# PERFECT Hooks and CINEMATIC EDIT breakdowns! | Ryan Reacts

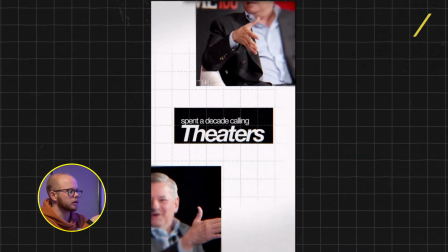980s
You add the same textured overlay that come back in these photos that I repeatedly talked about, and then you drag them onto here and you're just putting an opacity with a feather around the grid so that the white background shines through,
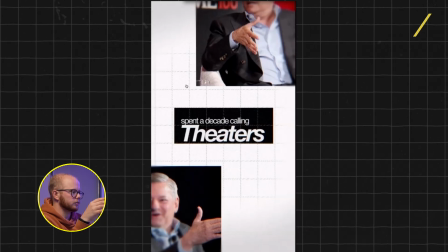994s
rather than just kind of slapping it on without any editing to it. It's a little bit dependent upon what you like or what you prefer.
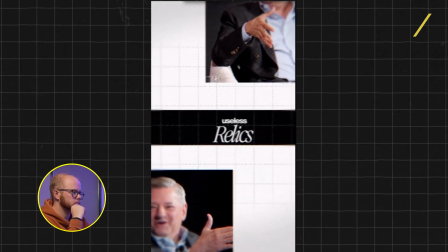1001s
It's a style thing.
Theaters, useless relics. Then this week, he bought Warner Brothers. But why drop 80?
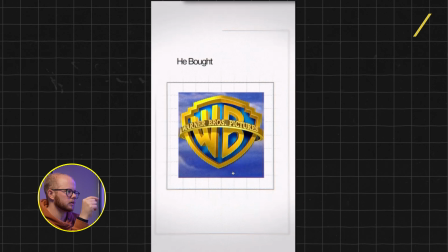1007s
The sound effects that he uses every time He bought Warner a glitch appears is what helps you through this video.
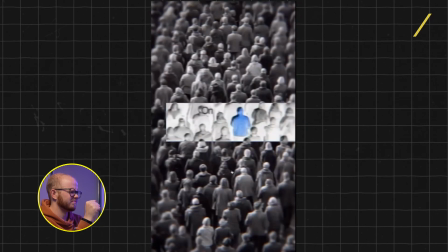1013s Brothers. But why drop $83 billion on one of the biggest loss leaders?
So fucking sick.
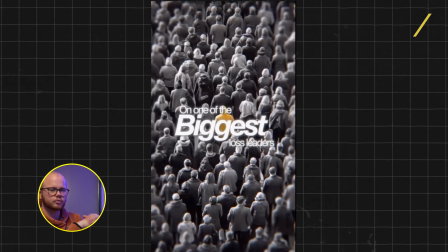1018s
You need 2 layers. Top layer is saturated. The bottom layer is the one with the original color. That in this case has the yellow. Then you basically get an opacity mask and you track the person that you want with the color.
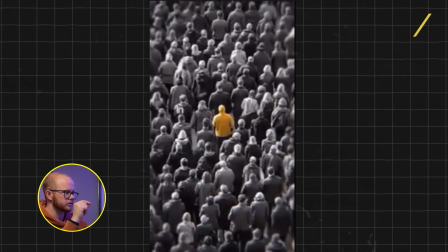1032s
And obviously if there's a lot of movement in it, which in this case there isn't too much, you need to track the movement of that color. You need to create the keyframes that help the mask stay in place.
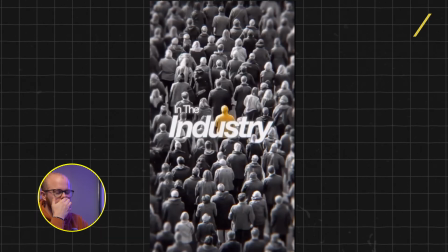1043s
That is one way to do it, and you can definitely rotoscope the individual with the color and add that on top of the layer instead.
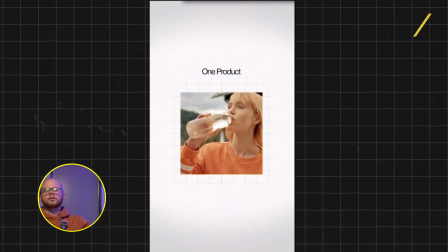1051s If you are still trying to sell bottles, one project, one service, one product.
In order to do this well, basically you need to be very creative with the type of B-roll that you pick. There's a massive trend at the moment that you choose carefully picked movie shots. Now, why do we pick movie shots? Quite simply because it's the most recognizable. And so when people see someone like Keanu Reeves, someone like The Wolf of Wall Street, Leonardo DiCaprio, obviously, people are more likely to associate it with it because it's familiar to them and therefore they know who it is.
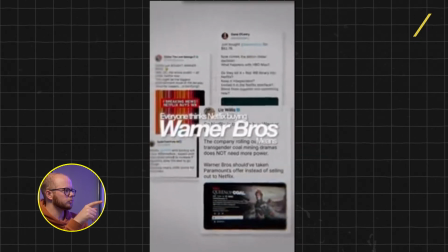1081s
Now, at the beginning of this, it wasn't necessarily done too much, but here we use Will Smith, super recognizable, the Joker,
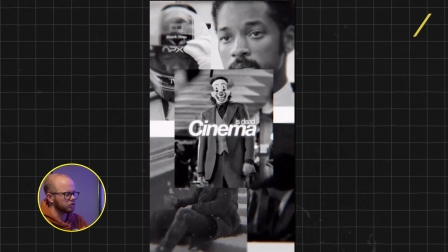1089s
super recognizable, Brad Pitt from the Formula One movie, super recognizable, and sometimes that's an easier way to hook people because they simply know who it is. But other than that, the main things that come back here are the textures in the video, fantastic use of typography and using a grid as a means to make it aesthetically pleasing, smart use of film shots, and a glitch. And with that being said, it's time for Hooks of the Week. So the idea behind this segment of the show is basically to give you 3 different hooks at rapid pace to help you inspire you on a way that you could shoot your hooks differently. So in the next minute or so, I'm going to show you 3 hooks which you should try and implement in your videos. So let's go. First idea, which is a top-down shot. See how I use colors here?
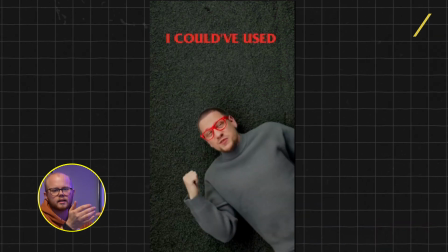1134s I could have used.
Film yourself lying down in the grass on your bed or whatever the fuck you like. Try and figure out which color combinations work well together when you're editing it. And I thought this was sick and eye-catching, so try it. Hook 2, the dual phone split.
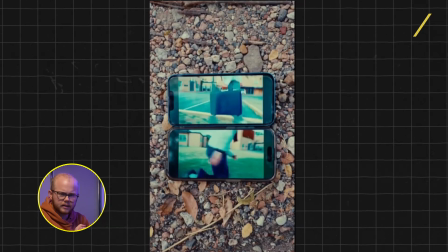1155s
I'll admit, to do this one, you need a bit of coordinating and have to kind of think it out, but you know, it was different. And so your chances of people watching it are much higher. And that leads us to the final hook of today, hook 3. The hook to me here was simply adding some sort of computer or UI interface on top to ultimately capture attention. Now this depends upon what vibe you're trying to sell. I mean, if you're trying to do something very chill and laid back, if it's a little bit of like, come spend the day with me as a white girl going to Starbucks, I don't know, then something like this might be very cool. Woo! Okay, we're gonna round off with the last video of today.
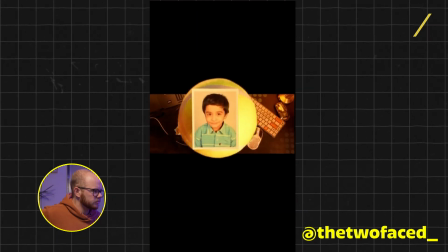1198s
And this one, let's go.
Not to brag, but I was great at everything in school,
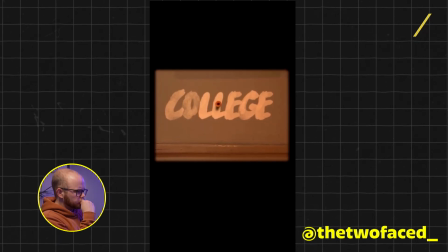1205s which is a feeling I carried with me to college, where I first realized I'm actually just really good at following tutorials.
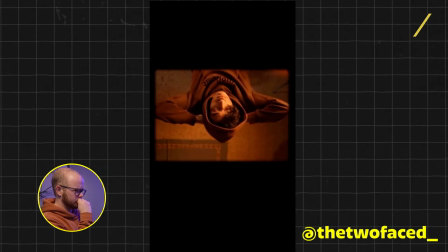1211s Like, really good.
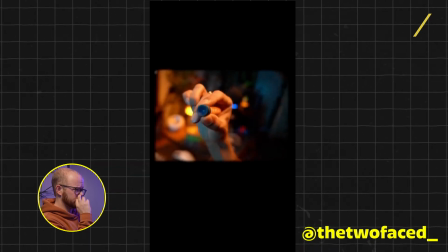1213s And this gave me what I call the euphoidence, the confidube, and this gave me what I call the YTIC disease, YouTube-induced confidence.
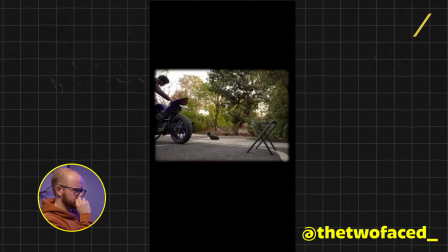1221s It's the one where you think you can repair your TV or fix your bike at home by just watching a single video.
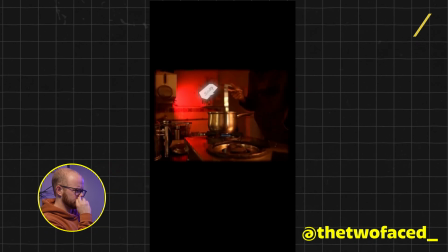1226s But I'm glad because this gives people the freedom to be more creative and go that extra mile to make something they love even better.
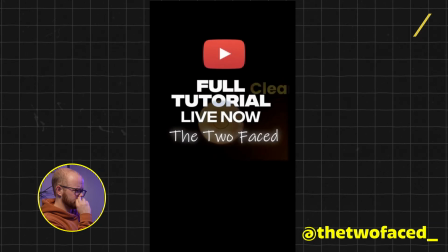1233s It can be a simple 3 steps, but it's such a clear indication of the person's love for their art.
I've broken down one of the videos of this guy before, and he's just phenomenal on what he does.
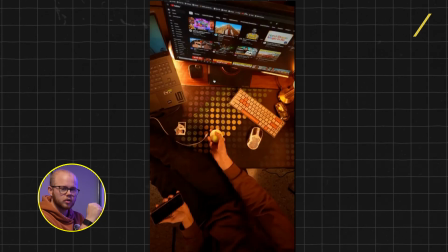1242s
So first of all, the ball effect.
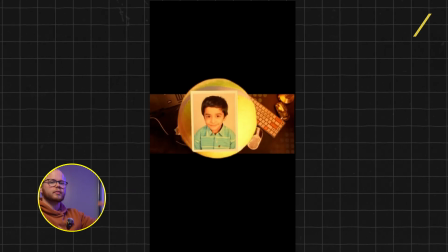1246s
These are 2 shots layered on top of each other, and actually the fact that he crops the shot is what makes this feel more 3D. The ball here, which can be done in 2 ways. I know that I've seen a lot of people do this with AI, whereby they just have sort of prompt like, give me a 3D spinning tennis ball. There's also some people who film the ball themselves by having the ball on a string and then rotating, and then they film as it rotates and then basically take the string out and have it on a green screen.
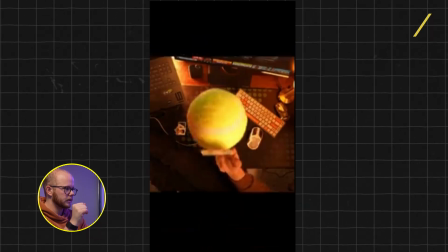1277s
You throw the ball up and then you can kind of see
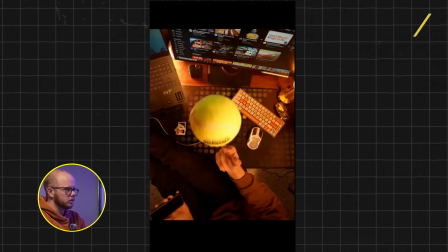1281s
this point is when it switches to the different ball. It's only when you break it down like this that you notice that, by the way, otherwise it's impossible to see.
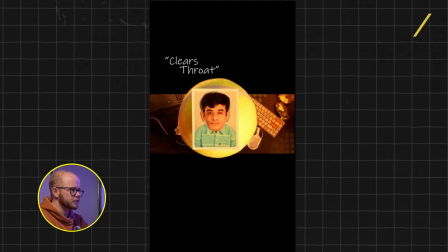1290s
Then we have the sticker of the guy followed by smart match cuts. So what this guy is phenomenal at is kind of dragging you through the video.
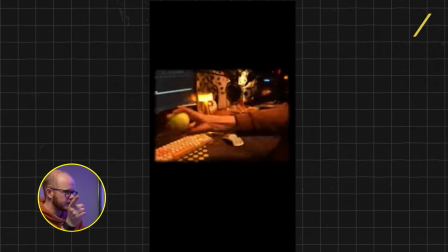1298s
And it started with a tennis ball, and then he gets the tennis ball back and he brings the tennis ball here,
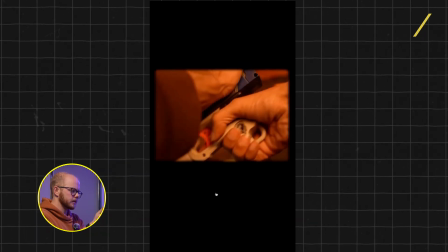1304s
and he brings you to the next prop, and which in this case is the, I guess, Nerf gun, which you see for like half a second,
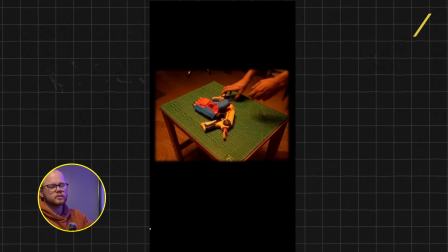1312s
but it's long enough for your eyes and the fact that his hands go towards it to pick up the fact that we now have the Nerf gun in the hand,
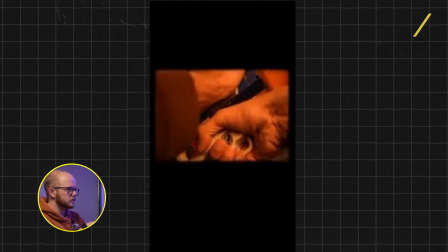1319s
even though you don't actually see him pick it up.
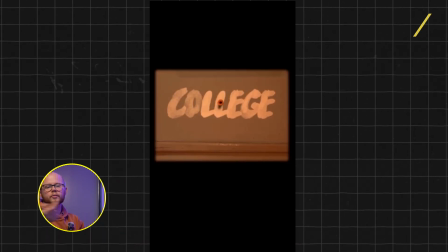1323s
And so he loads it, and then here he's using now the dart from the Nerf gun to redirect your attention to somewhere else. As the Nerf dart sticks there, this I imagine is just a font found from somewhere, and then the overlay setting has been added to it to kind of get that shine effect through of the roof. That would be my assumption.
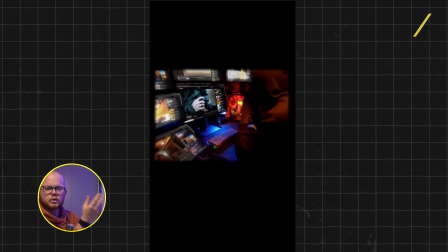1343s
In this segment, there's just a bunch of other screen recordings that he's placed nicely, which ultimately makes it feel like he has multiple screens that he's looking at.
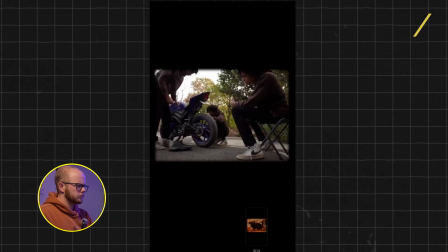1351s
Somehow it makes his life feel more chaotic. So how do you do this? I know for a fact because I've done it myself before. There are, if you YouTube cracked screen, green screens, you'll find effects whereby the screen breaks.
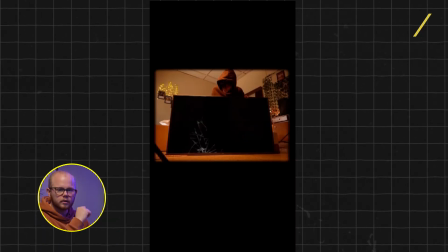1367s
You just have to layer it on top smartly. Use Ultra key, select the green screen, and then you have a cracked screen, probably as I've done right now.
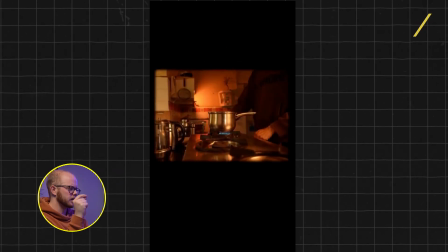1376s
Also, the small details of changing the light here every time. This is a genius way to make a simple shot look even more interesting. And that is just with every couple of frames, change the background light and then change it again. Change it again. And these kind of lights you can find for really cheap on Amazon. They're just called RGB lights, and you can get a whole bunch of different colors in them, and you honestly don't need a crazy expensive light in order to sell this well.
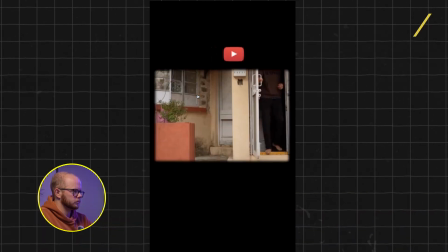1405s Freedom to be more creative, go that extra mile to make something they love even better. It can be as simple.
Dude, I remain a massive fan and forever inspired by your content. It looks fucking sick. And with that being said, we've come to the end of this episode once again. If you in fact did learn something new about content, let me know what. And if you enjoyed this video today, consider subscribing because it honestly helps more than you know. It keeps me motivated and inspired to push this YouTube channel further. I will be around in 2026 trying to continue my streak of posting every week because I just fucking love what it is that I do. And with that being said, I'll see you in the next one. Adios.